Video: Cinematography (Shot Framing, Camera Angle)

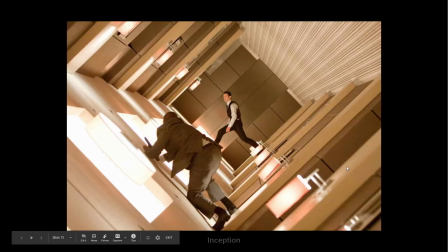(20:40)
And that's why the camera has a Dutch angle. Here's Inception, a very dizzying kind of dramatic, stylistic action sequence, but things always feel like they're moving forward really quickly. So especially in action sequences, it's not uncommon for you to have Dutch angle.
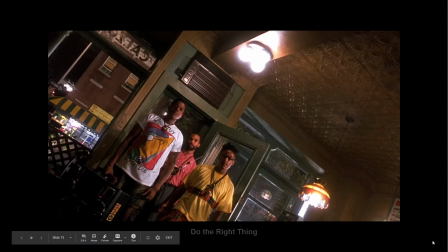(20:58)
This is an extreme example. Just from Do the Right Thing. So these are very tense moments, and that was from the example from earlier between characters, and so there's a lot of tension in the air, and so this is a pretty extreme Dutch angle where we're just like pushed off kind of balance, and we're really left feeling uncertain of what's about to happen.
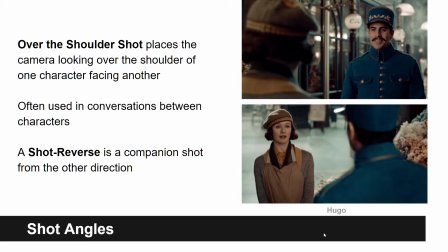(21:18)
Okay. This isn't necessarily a shot angle, but it's kind of like a relationship between characters and the placement of the camera. And we've seen these a lot, and these are types of shots that you guys are all familiar with. But it's helpful to have this terminology, and that is a shoulder shot.
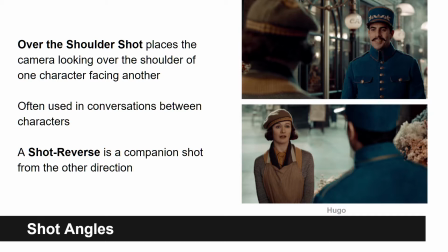(21:35)
Shoulder shot is a shot that is placed behind one character and looking past them at something else, usually another character. It doesn't always have to be the shoulder, but we usually call it the shoulder shot or the over the shoulder shot.
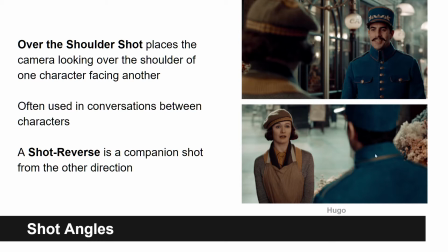(21:48)
Sometimes it's at their elbow, sometimes it's right by their ear. It doesn't really matter that much. So usually this is used in conversation between characters. Sometimes there's not a character, maybe there's a thing like Indiana Jones looking at like a golden idol. The idea is that you're trying to make a connection between one character and what they're looking at.
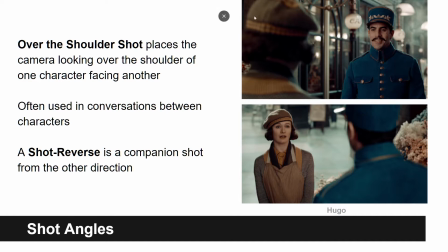(22:06)
And so in dialogue scenes, we're trying to get the context of two characters interacting with each other. And so when we're looking over one character's shoulder, we're trying to see it kind of a little bit from their point of view. It's like we're getting in on the conversation. The pairing between shots, these are usually paired with something called a shot reverse.
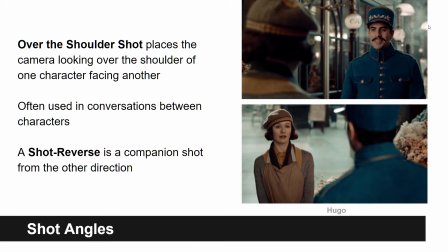(22:23)
And a shot reverse is the companion shot looking from the other direction, right? And so usually if I'm this woman talking to Sacha Baron Cohen, right? And then it's her turn to have a dialogue and I want to see it from Sacha Baron Cohen's point of view,
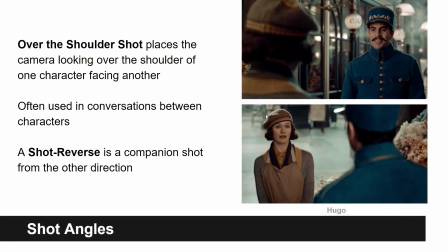(22:38)
then this would be the over the shoulder shot, and then the shot reverse would be the paired shot that comes after it.
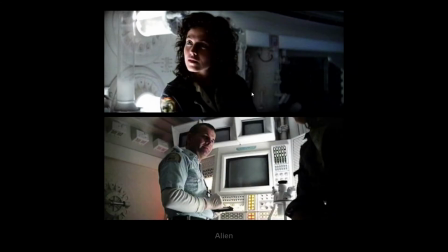(22:46)
So here's one from Alien. In this case, both characters aren't necessarily in the first shot. It's not really over shoulder shot, really just focusing on Ripley. And then we look up at this actor whose name I don't remember. We get an over the shoulder shot. And again, it's not necessarily over the shoulder, but we get Ripley somehow in the frame.
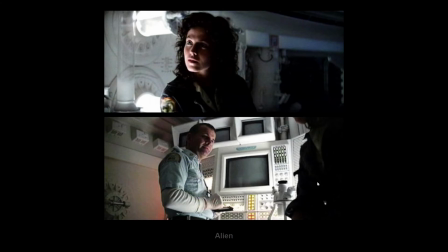(23:03)
So we build that context or that connection between them of their conversation.
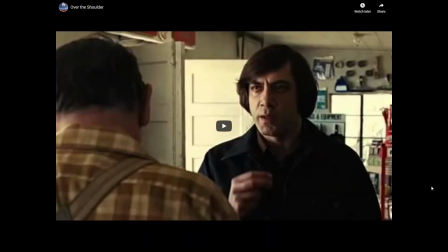(23:08)
Again, not going to play these videos during this lecture, but I encourage you guys to go watch them. So pause it now if you want to come to it. This one is probably a very standard over the shoulder conversation shot sequence.
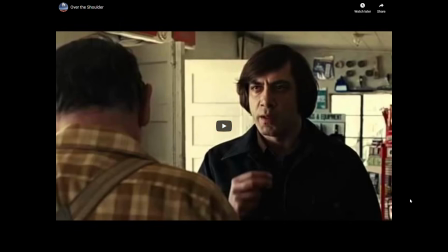(23:23)
I think it doesn't even break the over the shoulders. Maybe it does once or twice, but it's used to great effect. It's just literally a conversation that's just between these two characters, and there's a lot of tension in the sequence of what they're talking about, and this guy relating to Anton, the bad guy.
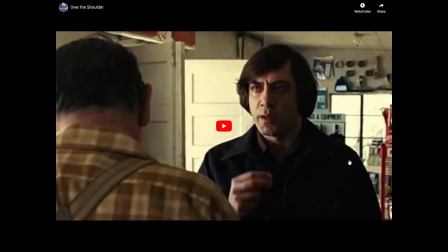(23:40)
So we always have a little bit of Anton or this poor man in the shot, depending on no matter what shot, who we're looking at, we see a little bit of the other actor to keep that connection between them.
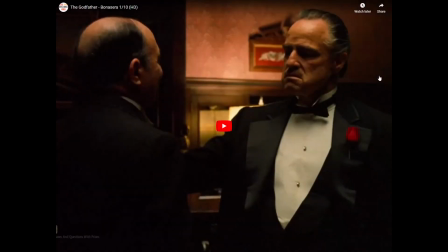(23:52)
And there's another great example. I'm not going to play it, but I recommend you guys watch these for examples from The Godfather and notice and watch how when the characters are shown in shot together. So I'm looking over the shoulder of one character, looking at another one, and when you're focusing on just one character.
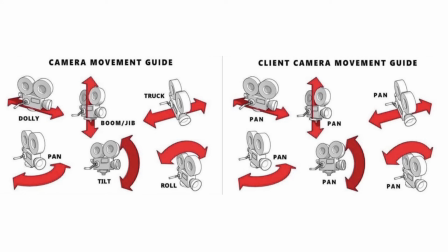(24:09)
So this lecture will continue in a couple weeks when we start talking about layout. And in that situation, we'll start talking about more camera properties, including the movement of the camera and the lens properties like depth of field and wide angle and
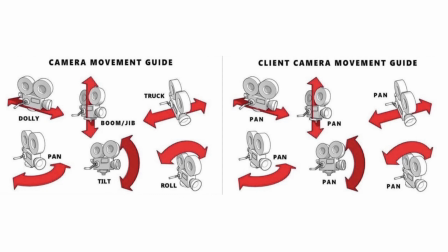(24:24)
wide angle lenses and long lenses, which will be much more relevant to layout than it is right now to storyboarding.